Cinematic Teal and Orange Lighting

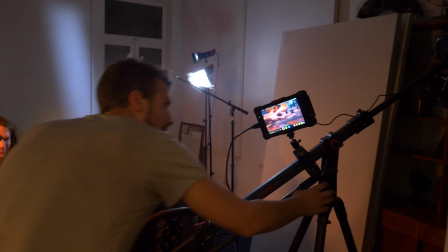Det er for lenge siden da, egentlig. Men de klarte å filme det.
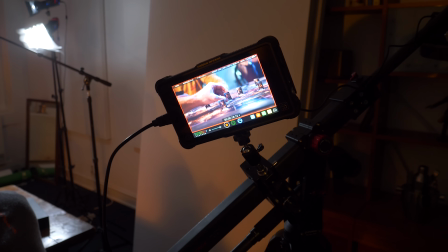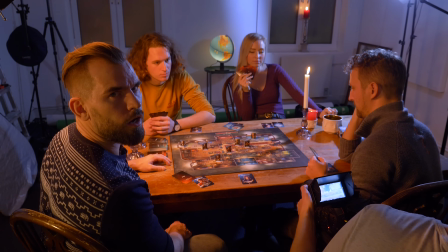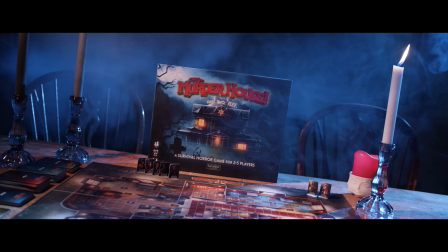And our final shot was the product shot. Okay, task 1 complete. Now, we did have a lot of props and candlelights, etc. to help us create a mystical feeling. Can we now make a plain white apartment more exciting and vivid by just using the lamps? Let's test it out. And for those of you who doesn't know, by pressing the subscribe button down here somewhere, you can stay tuned on our videos on our channel and yeah, get the latest videos. Cool, let's go to task 2. Okay, we are at Daniel's apartment and we're going to make a little scene here. Yeah, this is Gunnar. So he's my flatmate. And this animal, I love it. That's the reindeer, like Santa Claus uses. Oh, those silly Norwegians. This is going to be a night scene. So we're going to have aperture 120D outside, Mark II. So it will be kind of the ambient light filling most of the area.
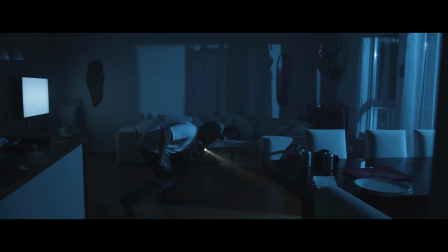And then we'll have his flashlight, which is going to be orange, in contrast with the moonlight. And also a flickering bulb made by the Aperture MW. So Daniel, are you ready to play investigator in your own apartment? Yeah, let's do this. I think we'll start by him walking into the apartment over here with a flashlight,
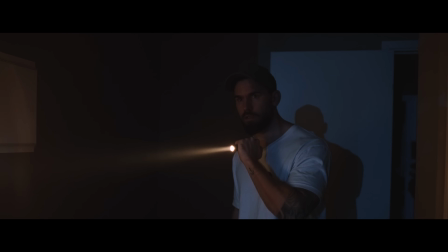and he will start in the darkness and then come out, and then we'll see what we do.
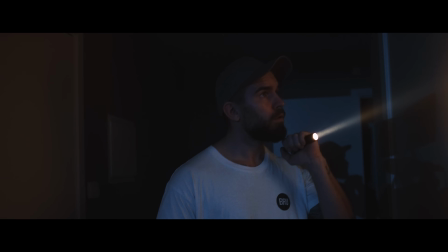Let's improvise. When we now put up our lights, we'll be sure to turn off all the existing lamps so we can see how it will look from scratch.
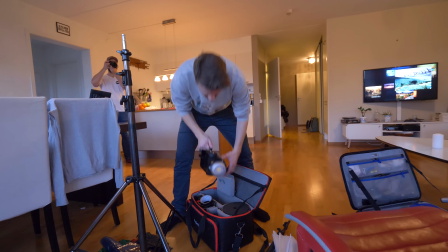Let's start! 120D Mark II.
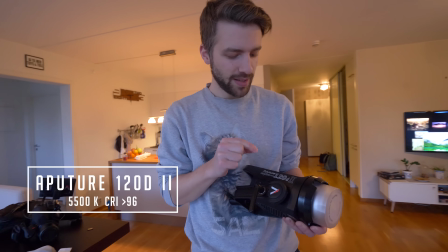This is not as strong as the 300D, but it's more lightweighted, smaller, and it creates a lot of light.
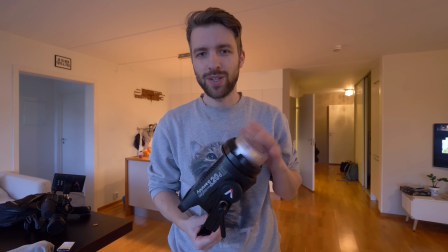So this is a nice light to carry with you on set and still achieve a lot of light.
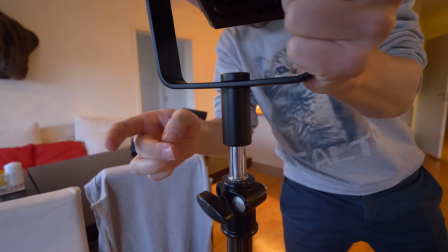Maybe we should eat first, because I'm a bit hungry.
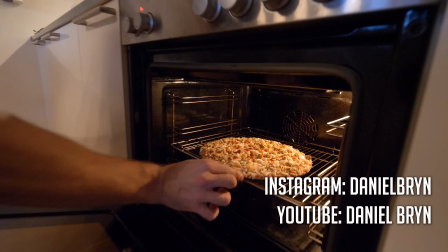For this night of shooting, we are having an Italian evening with delicious frozen pizza from Rema 1000.
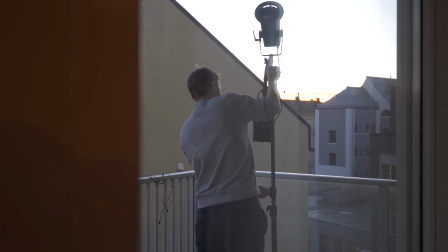Okay, so we'll try to hide the lamp. Of course, we don't want to see it when we're shooting the wide angle shot.
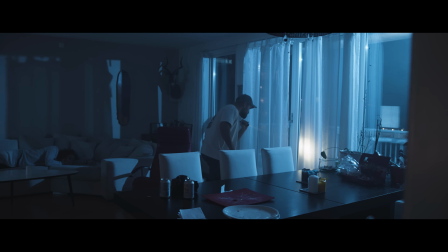I do want to see the windows in the shot, but if I place the lamp in the corner, I think I can angle the camera so I don't see it.
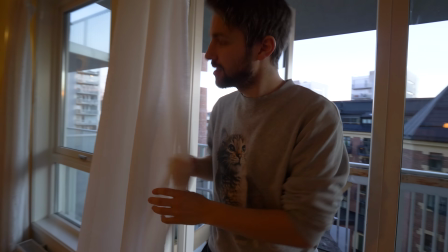Also, it's really nice because we have some curtains that works like a diffuser and also gives some texture to the light.
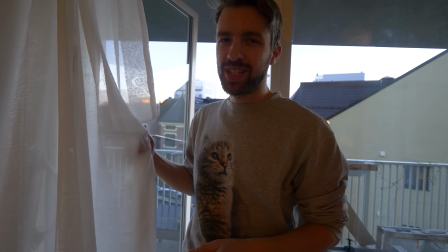And combined with the smoke machine, I think this will be perfect.
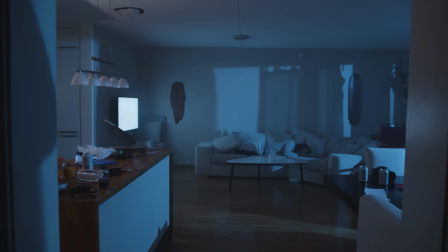By placing the lamp outside, we can also make the windows create shapes and make the plain walls more interesting.
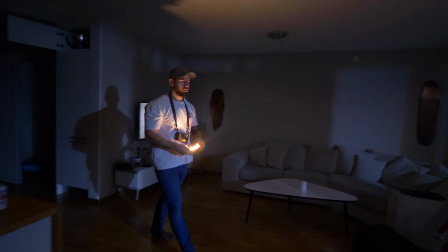This is the new Aputure MW. What I really love about the Aputure products is that they all have a really good CRI value.
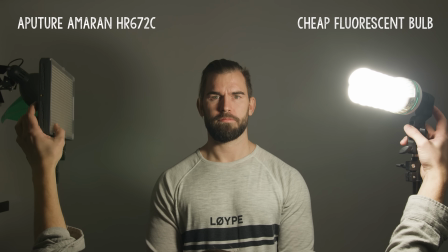Then I know that they will produce accurate and natural lights, so I don't need to tweak a lot with the colors in post.
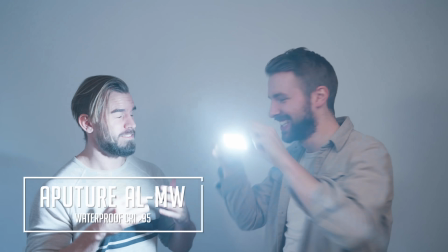In addition of being a really strong LED light compared to its size, the MW works underwater down to 10 meters.
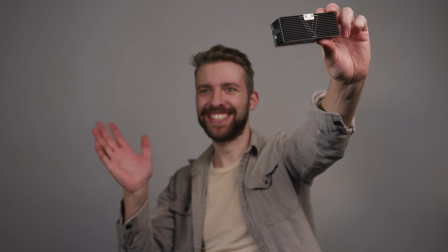It comes with different gels and has presets for light effects. We chose the defect bulb preset.
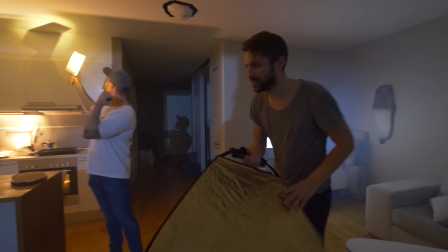You just need a little bit of smoke, not too much.
Oh, vær så god.
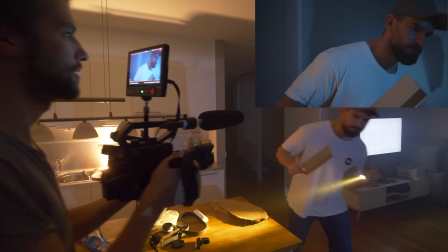Daniel's flashlight was originally making blue light, so we cut out a small orange gel and put it inside the flashlight to tweak the color.
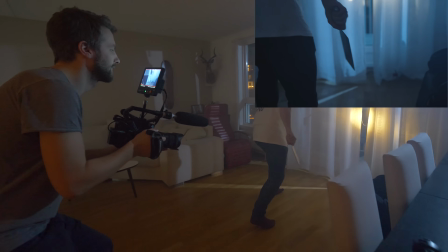As you can see, the CRI value of the flashlight isn't that good.